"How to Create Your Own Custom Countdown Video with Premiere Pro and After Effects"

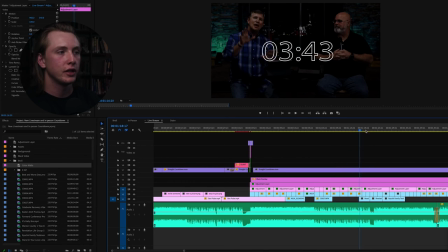16:40 I went from, you know, like worship shots to preaching shots, to different things happening around the church, from small groups to testimony videos, to then kids ministry stuff to our other campuses, things like that. Basically, I just compiled a wide variety of different shots and things.
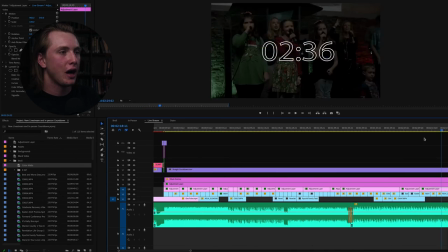16:56 So from kids ministry stuff to VBS to outreaches to worship to special events, things like that. I just compiled all this stuff and put it all together in an order, in a sequence that I thought made sense and just kind of worked for the video.
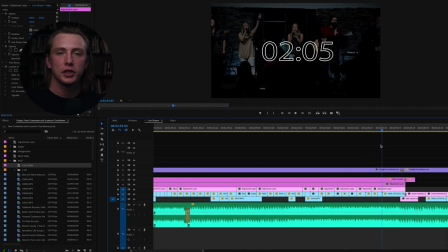17:10 So then here about the 2 minute mark, I kind of switch it up just because if someone has been watching this for a while, I just want to kind of keep it fresh. So I kind of fade everything out here, and then I go back to those still graphics for a second that I played at the beginning.
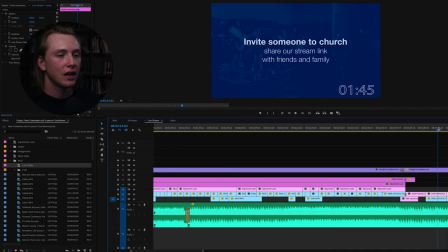17:23 So people, you know, do you have a prayer request? Leave it in the comments, invite someone to church, or how to give, those things. I just put those still graphics there just again to switch things up and give people an opportunity to comment or give, things like that, if they didn't see it the first time around when it played at the beginning of the video.
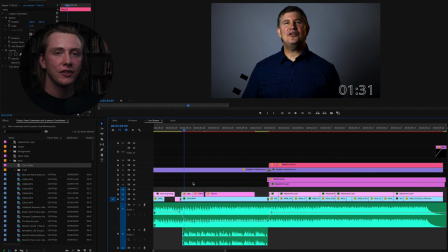17:42 Then from there we fade over and transition into the talking head video that we shot of the pastor addressing those who are watching online. So I fade the music down at this point, and I have the talking head video, which is only about a minute long or so, with a couple motion graphics layered on top of that.
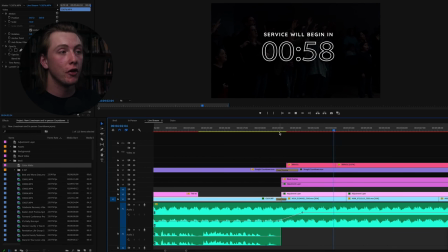18:01 And then at the end of that video, I fade it back into a couple shots of B-roll of worship and things like that, especially since we're about to start with worship.
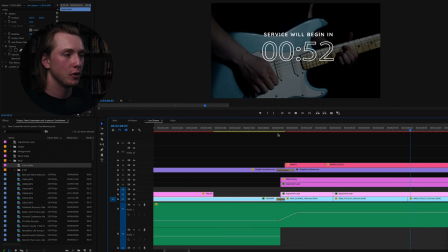18:08 I figured some worship B-roll and footage would be appropriate right here.
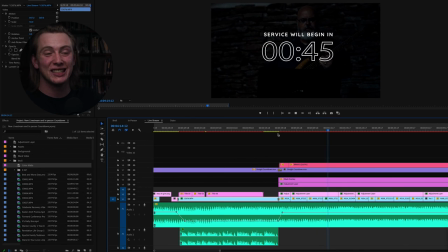18:12 And then I also added on top for the last minute, the last 60 seconds, service will begin in however many seconds is left on the countdown.
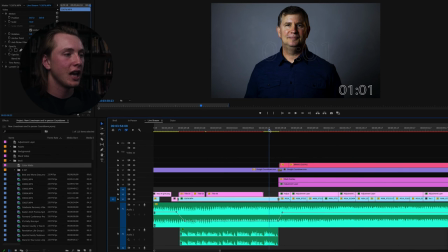18:20 So I added that on top as well. The talking head video ends at exactly like the 1 minute mark.
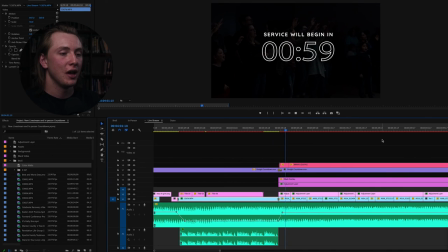18:26 So then it's just 60 seconds of B-roll, and then you get into the end of the countdown. So the music fades back up at that point, and then we have some more clips. I ended on this one clip that I liked, and I actually just held it out a lot longer, so it's up there for like 10 seconds or so, just to kind of sit there as it counts down,
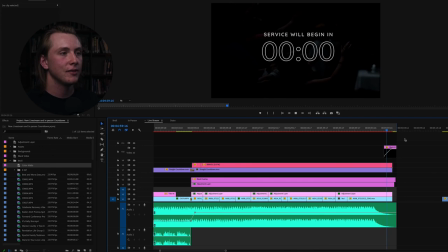18:45 and then it fades to black.
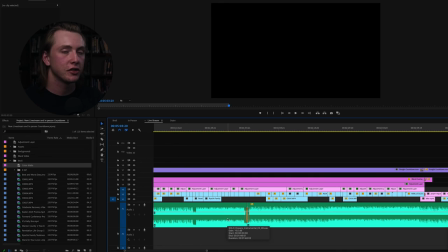18:48 And that's the end of the countdown video. Also, something that I didn't mention, but I transitioned songs at some point in the middle of it, just at a spot that I thought felt right and felt good. I wanted to have multiple songs in there just again, just to keep things fresh and interesting so they didn't feel like they were watching and listening to the same,
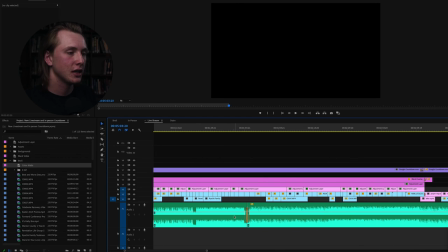19:04 you know, 30, 40 second loop on repeat for, you know, 4 or 5 minutes. So just something to keep it fresh and again, keep it a little bit more interesting to watch and listen to.
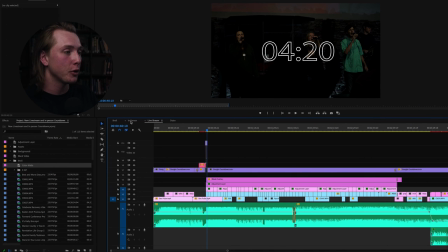19:14 So that's the entire breakdown of our live stream countdown. Now for the in-person one, I just copied and pasted everything that we did for the live stream one.
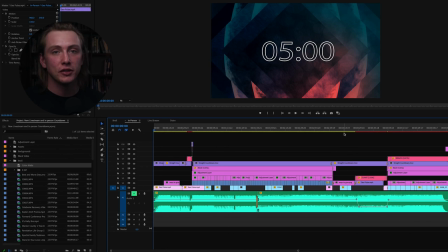19:21 The only difference really is that I did not keep the music. I muted the music because we'll play something else in person in the sanctuary. And then as well, I just cut out the video that was addressing the live stream audience, the talking head video.
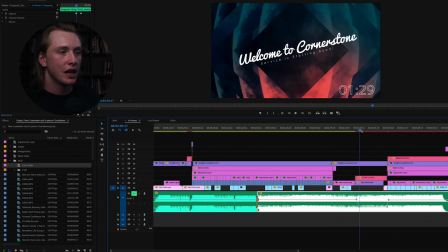19:35 So instead, in that place, I just had more of the welcome graphics. So literally just to keep it simple, I put this same title graphic that I played at the very beginning on here, and I just left it up for, you know, about a minute, the same time amount of time that the talking head video was,
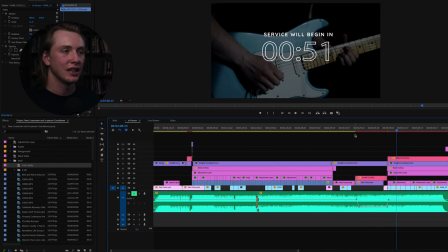19:51 and then again transition into the ending that the service will begin in a few moments. So that's really the only difference there for the in-person to the live stream countdown, is that I took out that talking head video addressing the online audience.
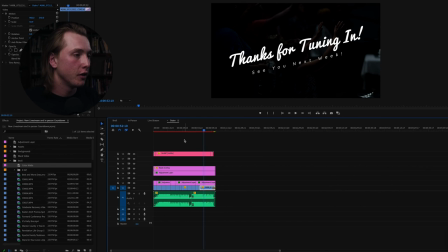20:04 And then finally, we can take a look at the outro video. So the outro video is, again, I just kept it simple. I had a couple clips of B-roll that I wanted to use again, and then I had another title graphic that just says, thanks for tuning in, see you next week. And I played one of the intro songs that I used for the countdown video underneath it,
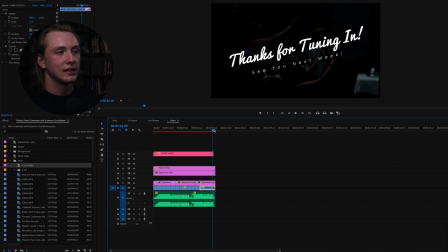20:23 and just let that run for 60 seconds, and then again, fade to black in the video. That's it for the outro video. All right, so I think that about does it for breaking down our live stream countdown video and how you can create your own custom one for your church. I hope that makes sense. I hope nothing was too confusing there. Feel free to let me know if you have any questions about this entire process.